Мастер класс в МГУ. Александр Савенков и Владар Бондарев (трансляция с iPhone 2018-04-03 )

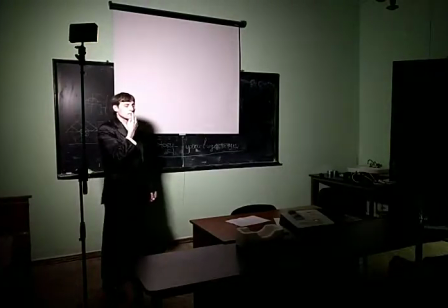5377s
То есть вот под 45 градусов вверх и приблизительно сюда тень падает. Если мне нужно сделать ощущение заполнения, допустим, у человека глубокие морщины, и мне нужно, чтобы морщины не так сильно
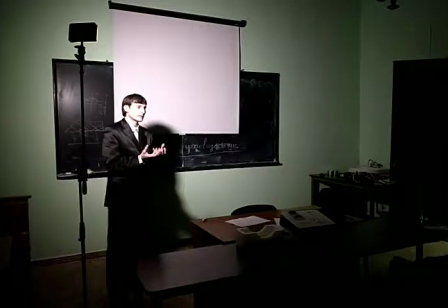5397s
были показаны, продемонстрированы,
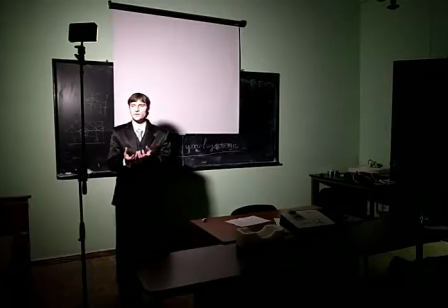5399s
достаточно повернуть человека в сторону источника света, и на нем будет заливающее освещение.
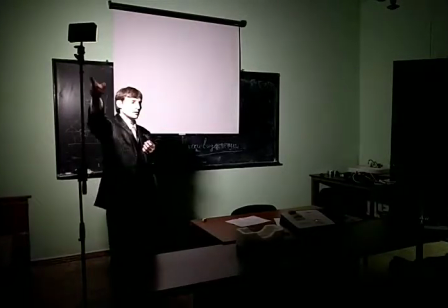5407s
Но при этом лучше всего, конечно, камеру располагать прямо под источником света, а чуть-чуть сбоку.
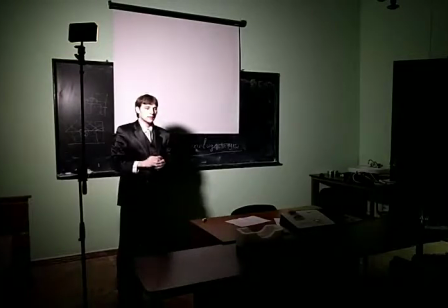5415s
Да? И будет рисоваться пластика. Телевидение не любит глубоких теней. Телевидение любит заполненное освещение. Поэтому используется дополнительное освещение, которое заполняет пространство сзади и выравнивает тени, подсвечивая то, что было только что в глубоких тенях. Этот источник света называется рисующий свет. То, что мы сейчас включили верхнее освещение, это заполняющий свет. По-хорошему и рисующий, и заполняющий должны быть не верхним, а боковым. Тогда красивее формируется картина того, что вы снимаете. Соответственно, первый источник света, соответственно, как он, это человек, первый источник света, мы поставили сюда. Рисующий свет. Для того, чтобы отбить контур света, контур человека сзади, применяется контровое освещение.
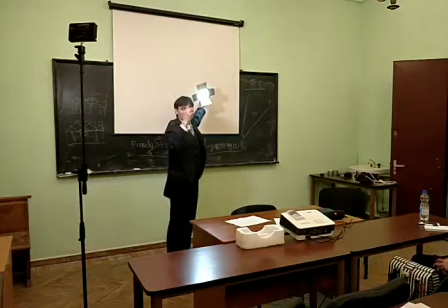5492s
Оно ставится в противоположность рисующему относительно объекта.
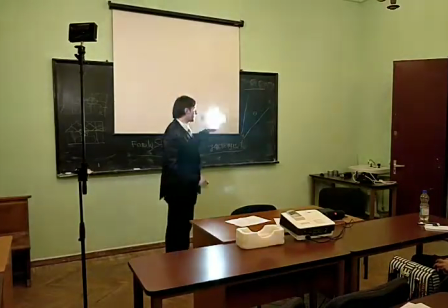5497s
И формируется
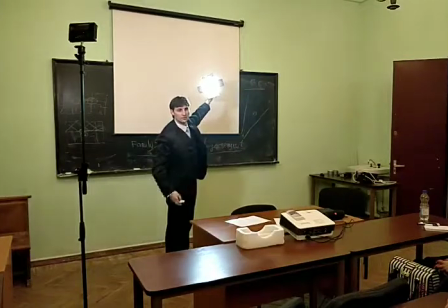5501s
на волосах, на контуре человека отбивочка такая красивая. Да? Соответственно, рисующий свет, а в противоположность ему крепится контровое освещение.
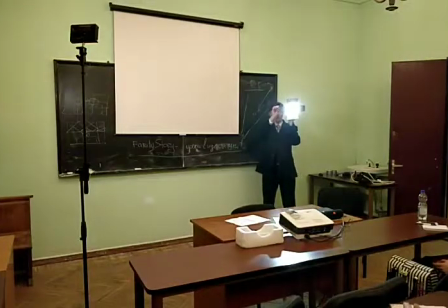5518s
Но оно, видите, оно очень сильное и яркое. Поэтому контролевичок старайтесь поставить так, чтобы не попадал напрямую в объектив, иначе он будет давать много рефлексов.
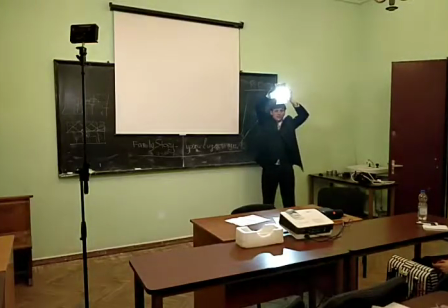5533s
Соответственно, либо мы используем эти рефлексы, либо мы каким-то образом закрываемся. Позвольте вас пригласить сюда немножечко. Пока, смотрите, тот свет желтый, вот этот белый.
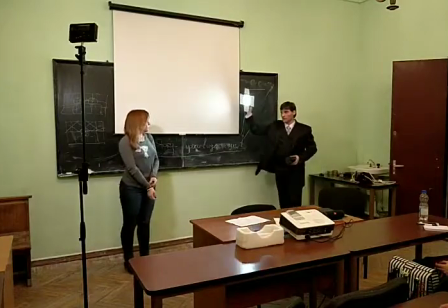5550s
При использовании разного баланса света, чуть-чуть, да, отлично.
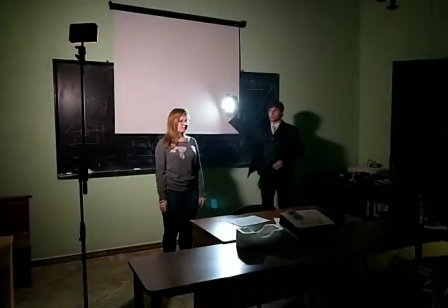5559s
Мы, если используем это специально, то мы получаем перепад между желтым и синим освещением. И можем это использовать как изобразительный прием.
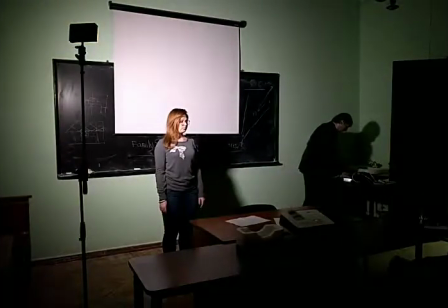5573s
Если нам нужно сохранять баланс белого
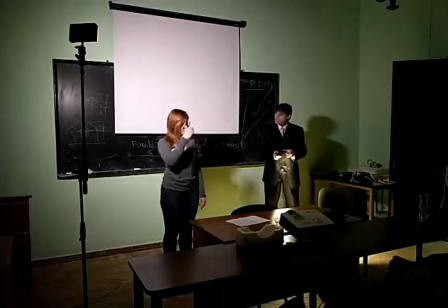5580s
естественный, то мы ставим одинакового цвета источники.
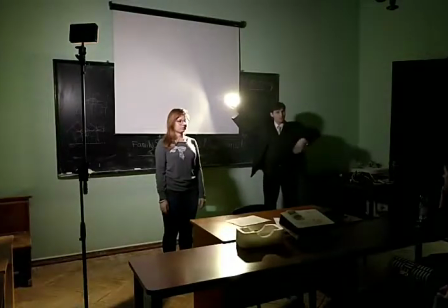5588s
Берем баланс белого, выравниваем эти источники света,
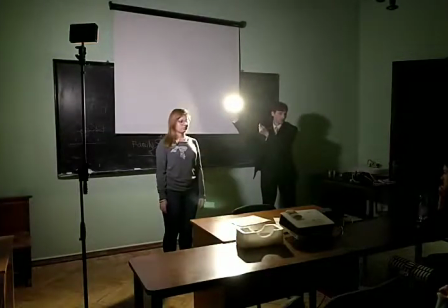5594s
их как бы индексируем качество цвета этого света до белого, дневного света.
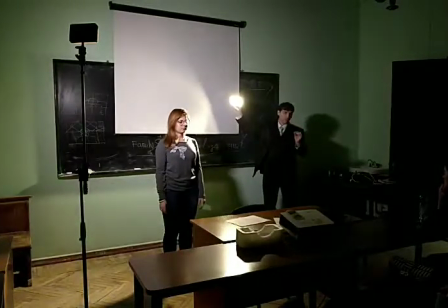5602s
То есть вот функция баланс белого, она выравнивает цвет,
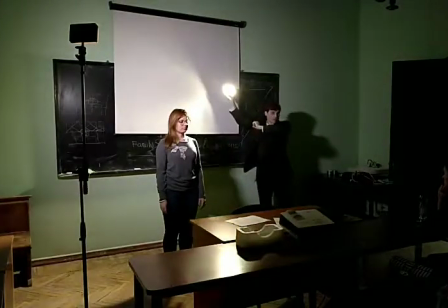5607s
который был у света, до белого восприятия.
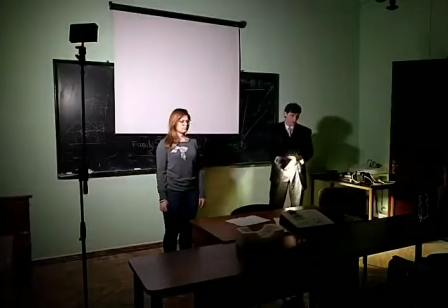5612s
Накладывает специализированный фильтр. Желательно, чтобы все источники света были однотипные.